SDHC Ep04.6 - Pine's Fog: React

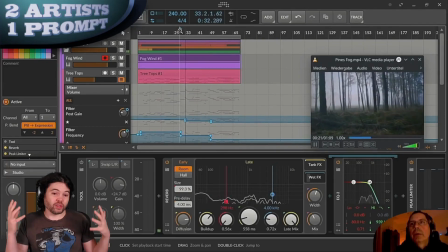29:24 I like the amount of space that this has started to develop in time.
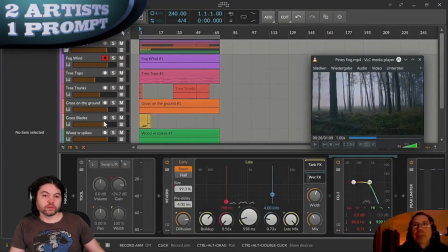It's interesting also to see that um at this stage only very
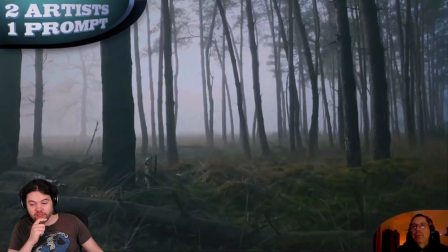29:43 small volume level adjustments are being made i think there's a temptation to make big
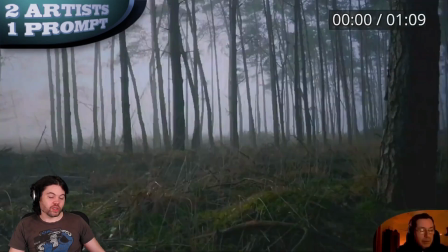29:48 moves but often when you get late in the mix you're making half a db one
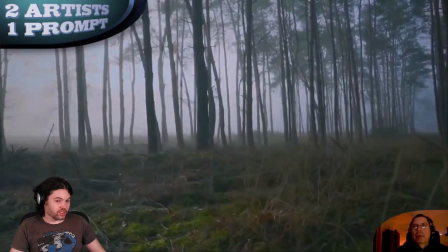29:54 db often no more than three at least db shifts so um
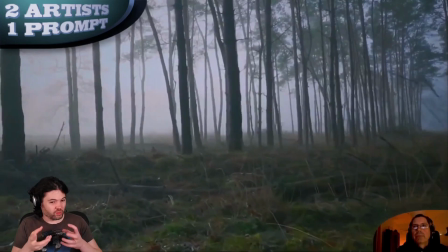30:00 yeah it's interesting to see that because often when i find myself doing that and the adjustments becoming small i know i'm getting towards finishing up what I'm doing.
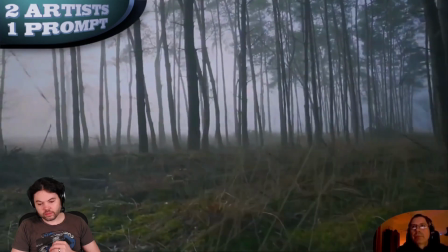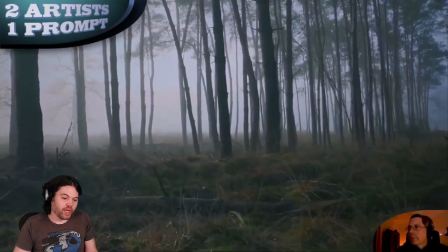30:17 In my video I made a breathing sound throughout,
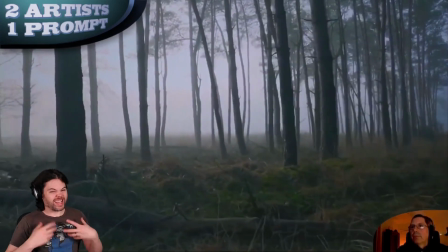30:22 it's interesting that that little whoosh sound has a hint of a breathiness to it, so I like the parallel there.
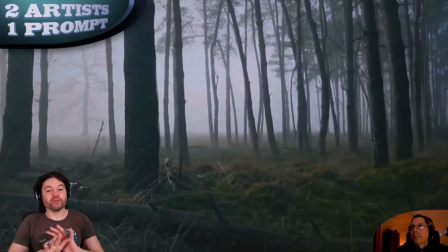30:31 Obviously we carried out these processes completely independently,
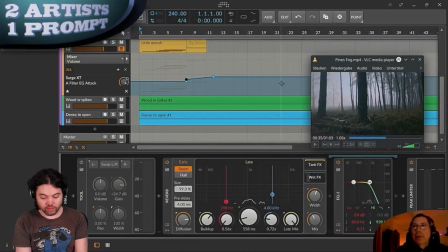30:35 so I'm always interested to see points where we did things differently, or where we did things differently,
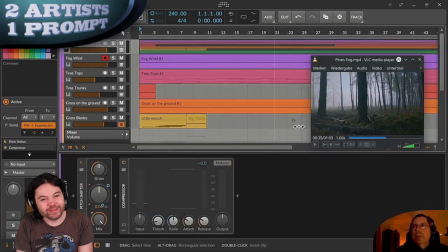30:44 where we did things similarly or differently rather.
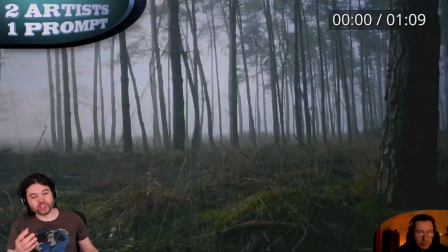30:53 So I think the compression could have worked, but the compression had the threshold way too low and the ratio way too high,
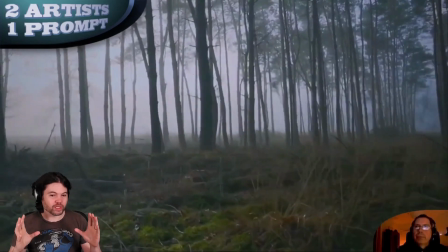31:00 so it was really squashing the mix and losing dynamics, which I guess I mentioned felt like they were lacking when the volumes changed.
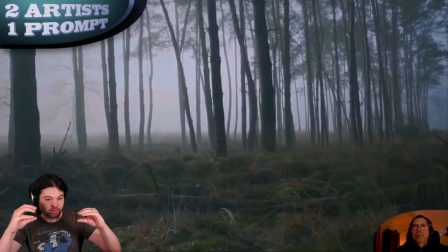31:12 Also, the strong compression was gluing the elements together to give them a feel of a single sound,
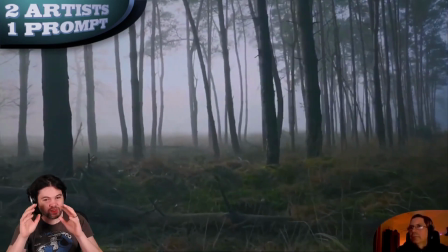31:18 which often in a musical mix makes sense, but I think in this case we want more disparate sounds,
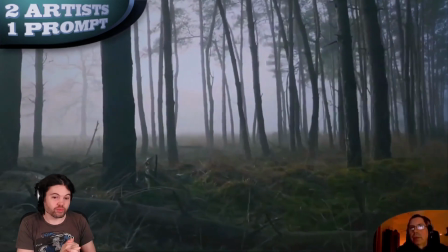31:24 more disjoint and separate elements, so the lack of compression, I think, allows the mix to open up.
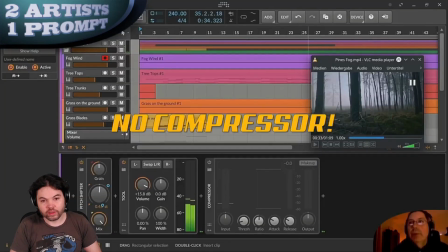31:31 No compressor, no compressor.
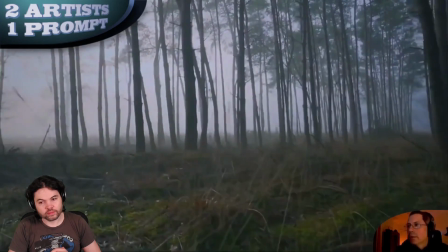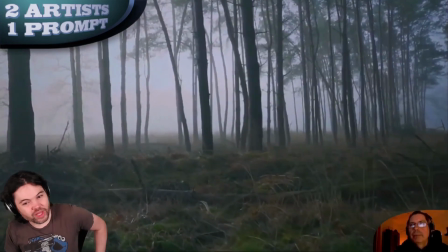31:40 And I'm just, it's striking me now that these are all synthesized sounds.
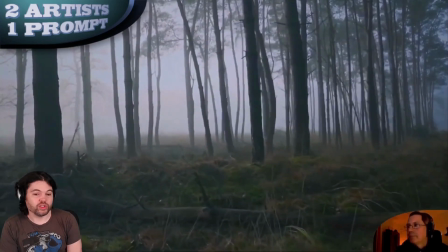31:46 I think if I didn't know that they were synthesized, I would have assumed they were using samples, field recordings and so forth.
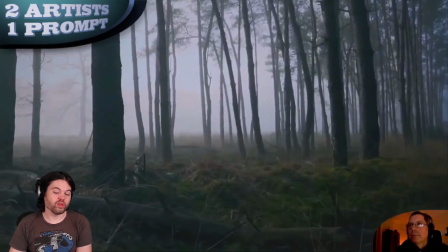31:54 So I think that's a testament to their synthesis ability and
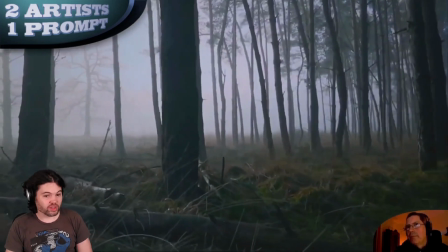32:00 the flexibility of synthesis to produce naturalistic sounds.
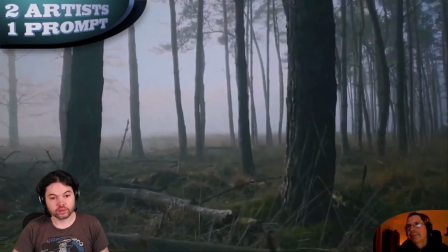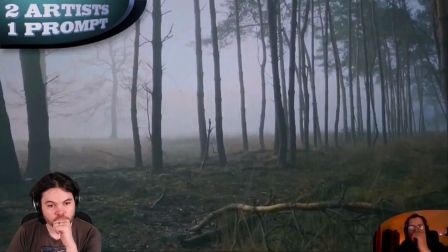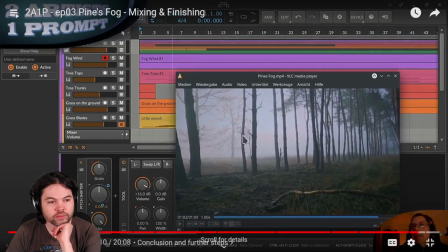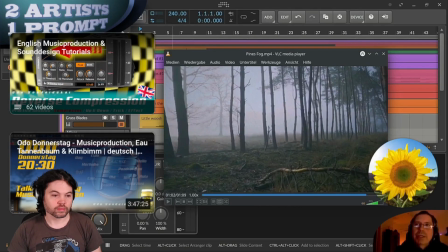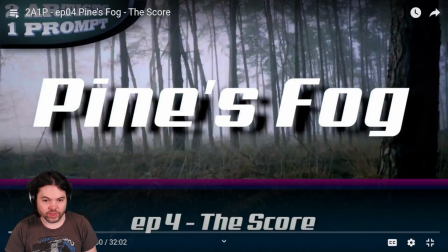32:36 So let's move on to the next one.
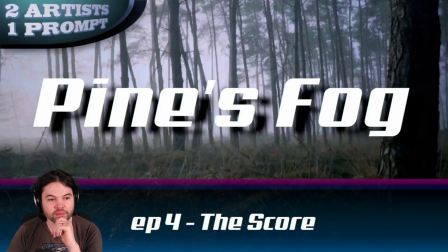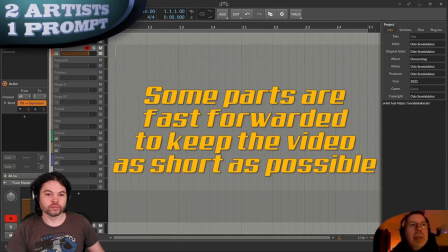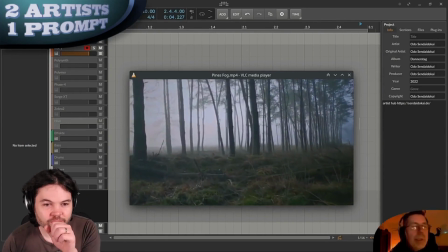32:54 Environment sound.
I'm spying on the synths they have.
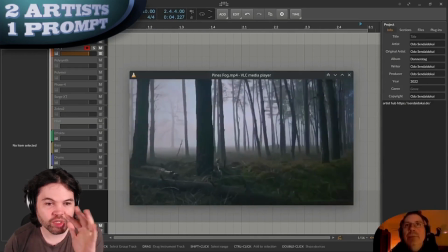32:59 Polysynth, Polymer, Phase 4, so most of those are built-in synths,
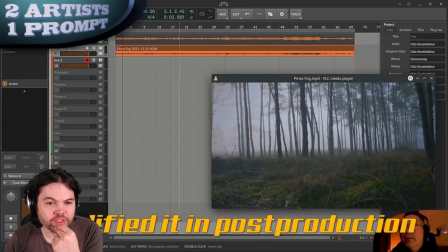33:03 but also Surge and also Zebra, Hive, some of the Yuhi plugins.
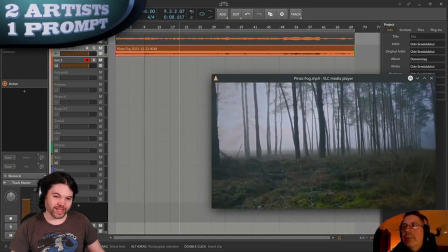33:11 I haven't really experimented with those so that's another thing that I might take away from this process.
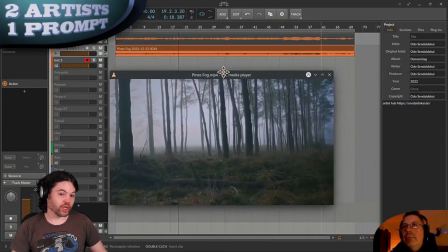33:20 So I see that they brought in the mix down of the audio rather than opening the project directly,
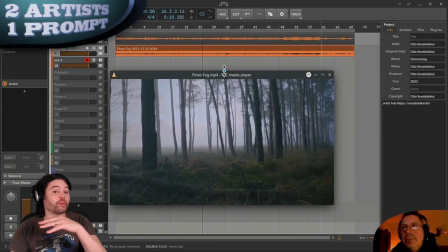33:27 so that's interesting that the Foley is a separate layer and they're going to be building the synth parts around that.
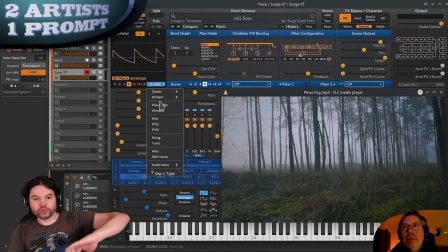33:48 So I also note that all of those tracks were disabled so they're not using
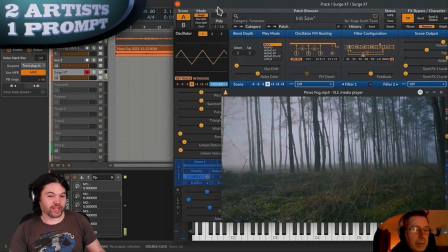33:53 any CPU time until you enable them so that's another interesting little trick here.
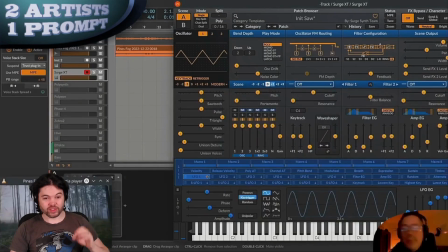33:58 You have a template with a load of disabled sense that you can just bring online and they're ready to go.
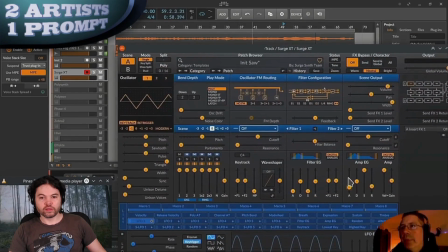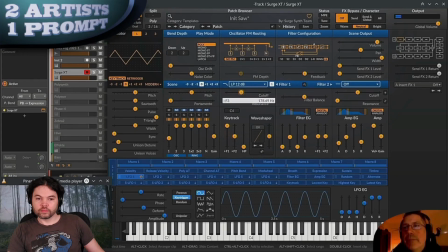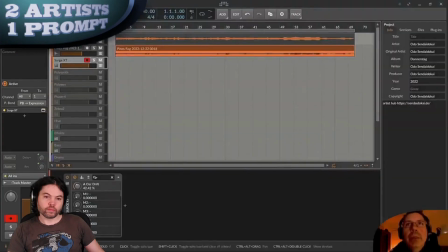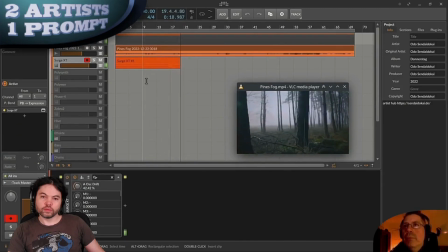Interesting that they went for quite long sustained chords which I did too. When I was playing the harmonic part in Pigments I
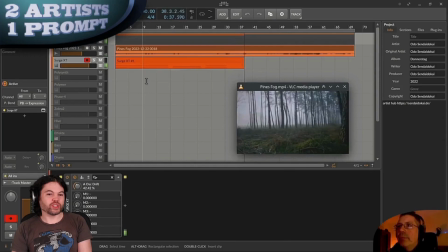34:37 found I kept having voice ceiling when I had it in eight note polyphony so I had to bump it up to 12 notes so I think I tend towards playing fairly large chord voicings but I think for this scene I like the slightly
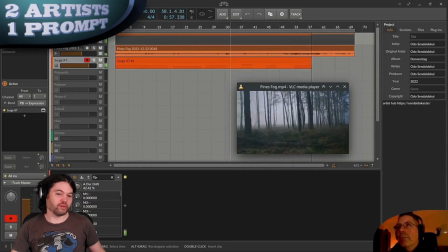34:56 more sparse harmony I think maybe I was going a little overboard with that
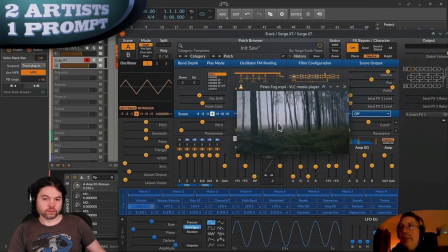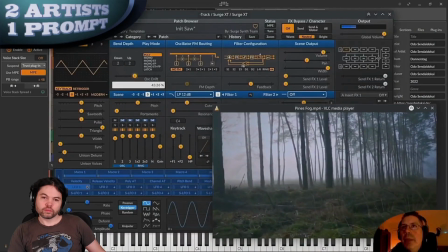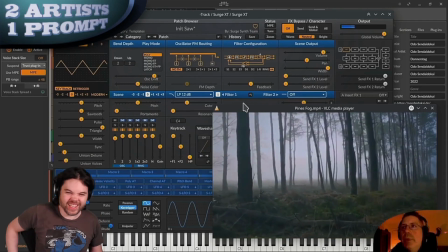35:20 The drift makes a lot of difference there actually. It was feeling a little bit still and I was wondering how they were going to add motion.
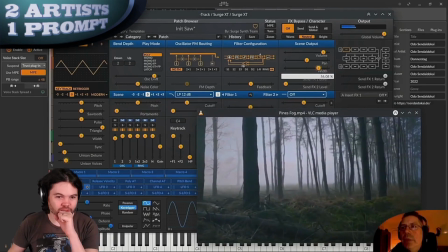35:28 That worked a lot.
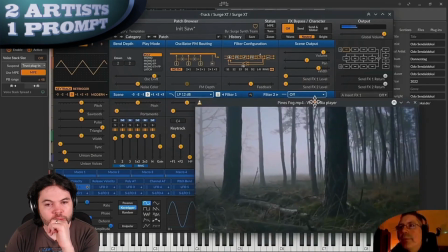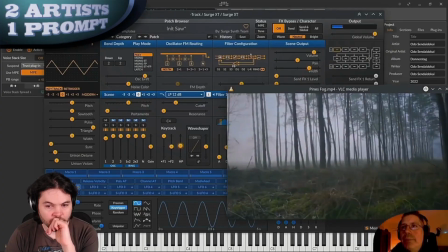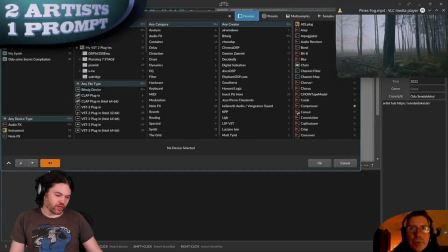35:42 One of the things that I've heard said quite a lot about making
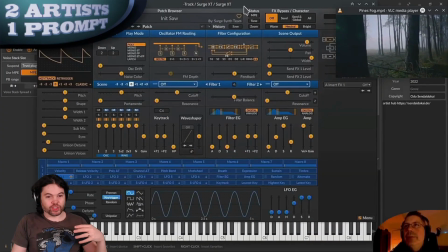35:46 sounds to go with images is especially musical elements.
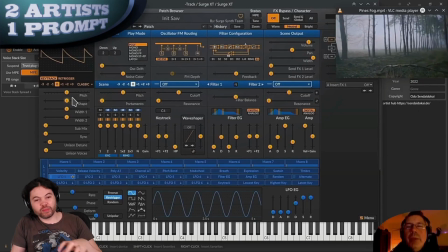35:52 Try and imagine that the musical elements were being played within the scene, so think about the constraints that are applied there. I like the thought that this relatively narrow harmonic part could be played by someone on a sort of synth keytar in the background,
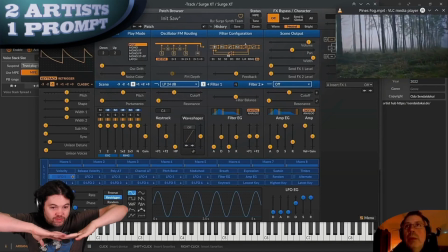36:11 but I like the idea that we're keeping it relatively compact, because even though the forest is large, the sort of clearing we're filming in is narrow.
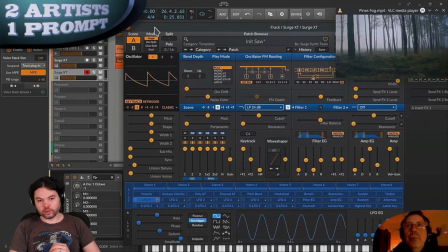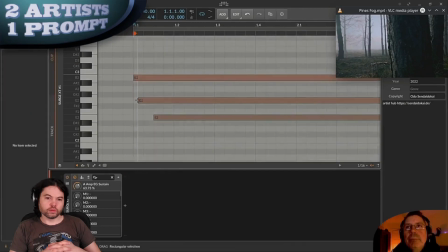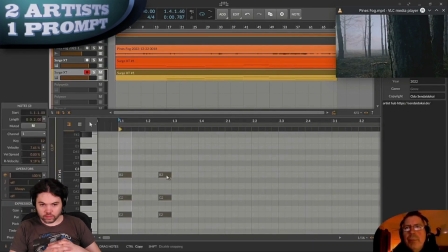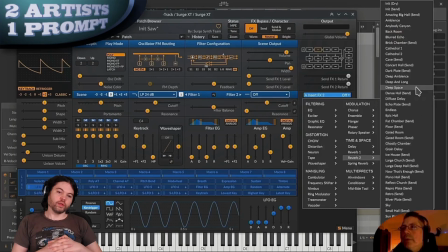36:52 So I like the concept here of just
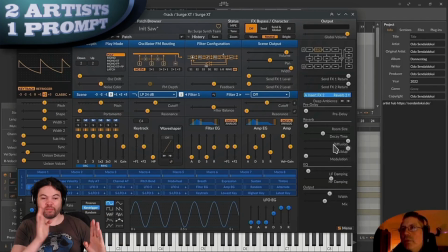36:56 doubling the midi for this part and then making something rhythmic to go along with.
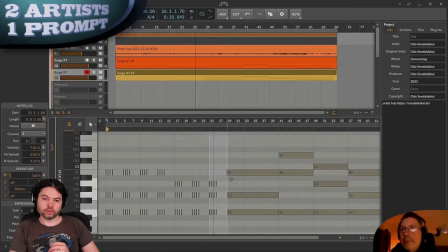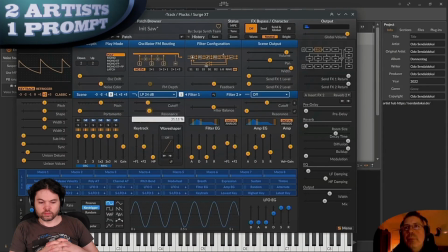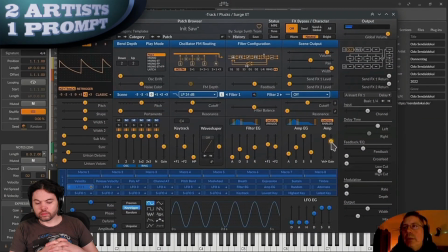I like the sort of knocking transient that this has on it, it's pretty interesting sound, I'll be interested to see how it works in the final mix.